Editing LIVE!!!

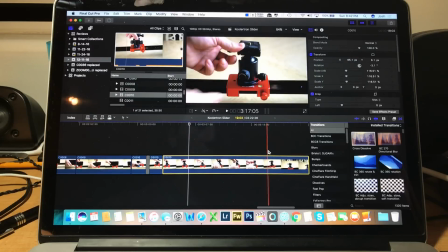(16:45)
Okay, this is all voiceover stuff. Okay, I'm gonna cut it there.
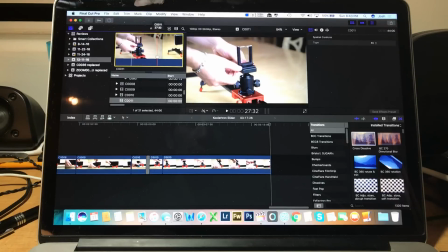(16:52)
Next clip should be 11. And then I show how to install on a ball head the iPhone clamp. So that's important. Take that.
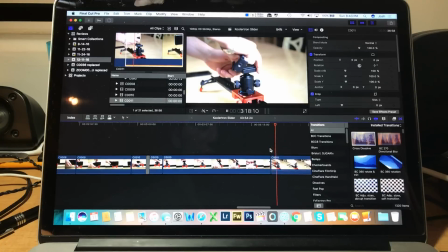All voiceover stuff.
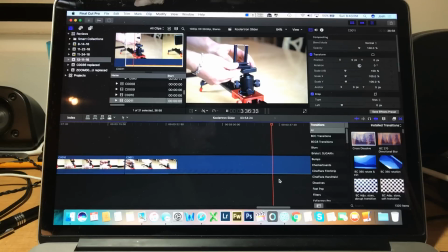(17:31)
I'm probably going to end up fast forwarding this a little bit. Boom. And then I install my iPhone again.
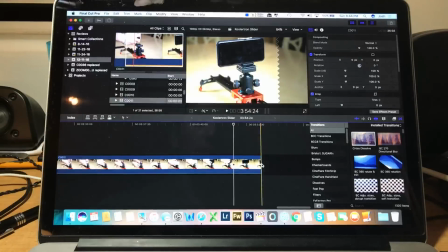(17:47)
Yeah, I'm going to fast forward this. So I'm going to put it in fast motion because it's a little too slow.
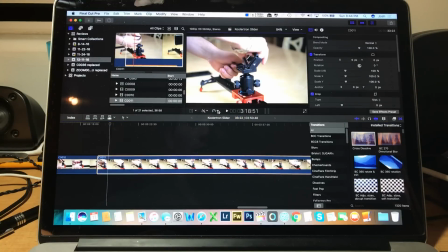(17:56)
And go here and do fast. Let's try it 2 times.
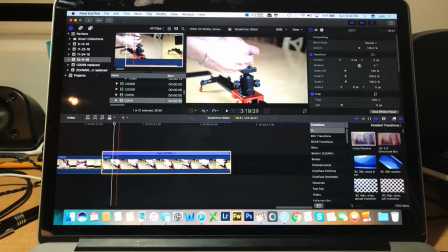(18:02)
Let's see how fast it is. It's a 16-second clip now. What do you guys think? Is it too fast? I mean, with the voiceover, it might work. No, I think it's good.
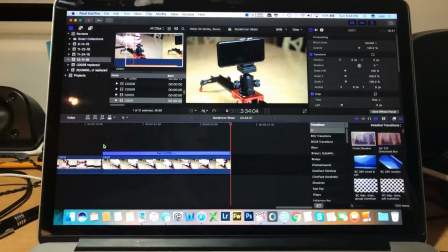(18:21)
Yeah, that's a good speed.
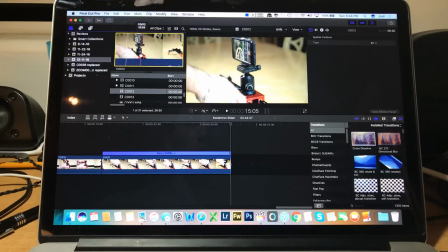(18:23)
All right, next we have how I shot some sliding moves, which is very, very important.
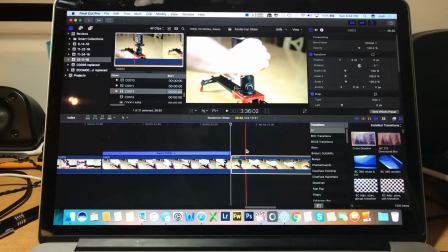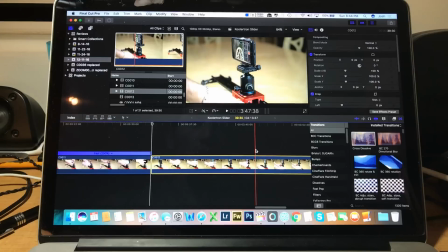(18:37)
Cut to that.
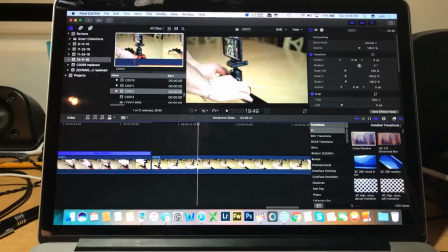(18:49)
Two hands. And then I want to cut to another shot from the iPhone.
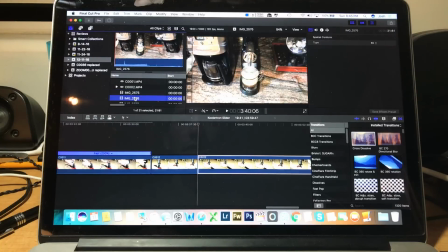(18:58)
It's a shot I did with coffee. All the iPhone footage needs to be color corrected. It just looks like a video.
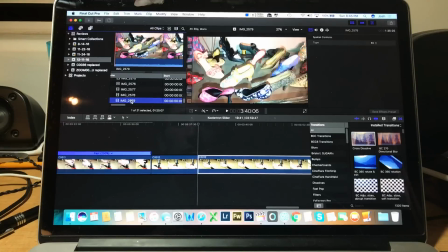(19:04)
I want it to look like film. So I want to be able to color correct all that.
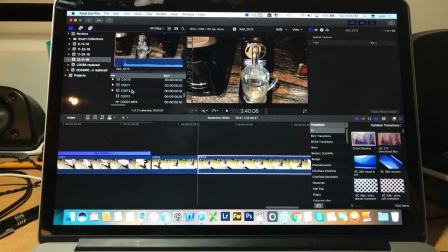(19:09)
But for some odd reason, why wouldn't I?
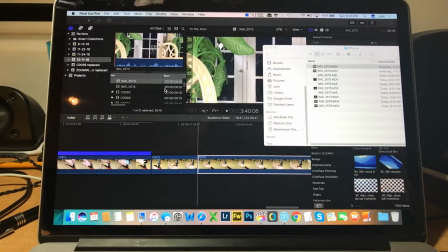(19:22)
Should be here, right? Ah, here it is. Cool.
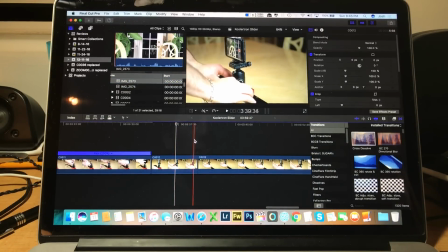(19:26)
So I like to be consistent with my shots so I can look through the iPhone and I can see that it's
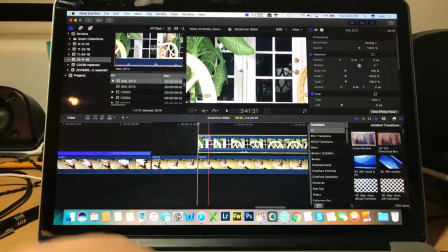(19:35)
pointing almost directly at the chair. So I want to make sure that's consistent with this shot here. So it's going to be right about there.
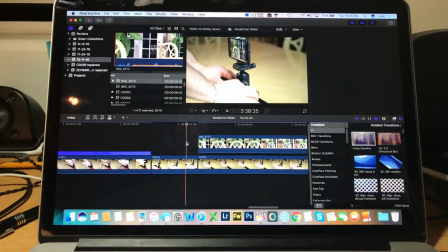(19:44)
Alright, so I'm going to mute this track, drag it over here, and we'll be able to see that.
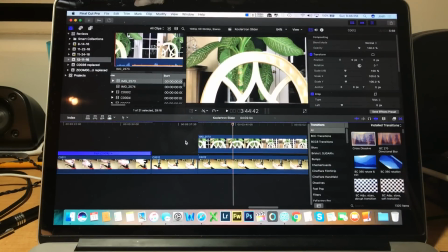(19:53)
I'm going to make it nice and cinematic. It looks right now just boring. This is plain old colors. But I'm going to make it look pretty cinematic. And then we're going to go back to over here. I'm going to go back. And that's what we're going to do here. Make it nice and consistent.
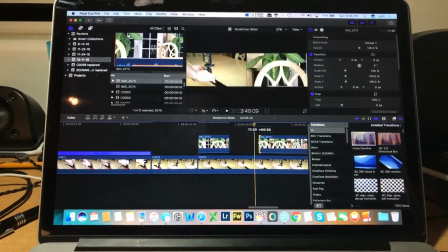(20:09)
Put a marker.
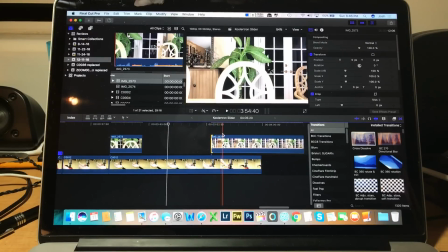Cool. I'm going to put that there.
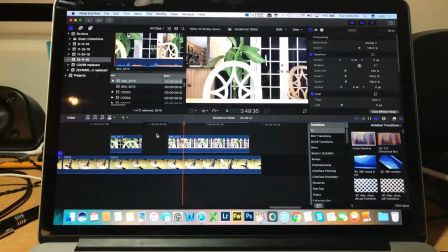(20:28)
Yeah, I need to color correct all this.
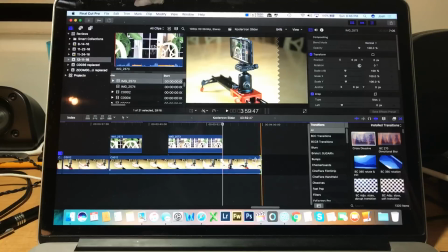(20:35)
Nice. Then we have a few more shots. That looked good.
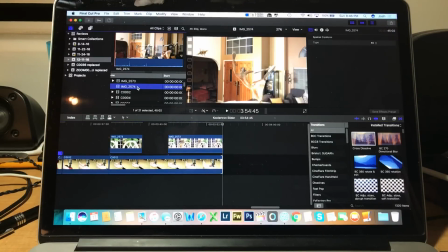(20:41)
I was happy with that. We have this one here.
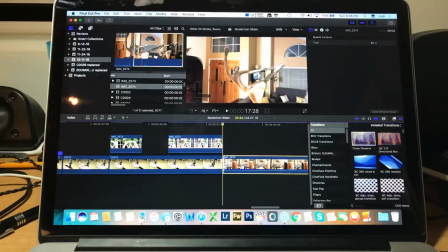(20:46)
This is actually kind of a cool shot. iPhone did a really nice job with picture quality here.
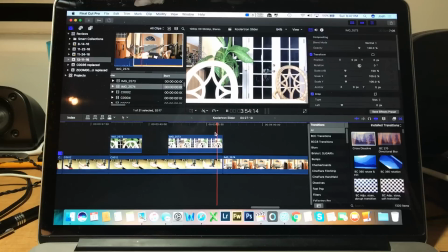(20:51)
I'm surprised how good it is.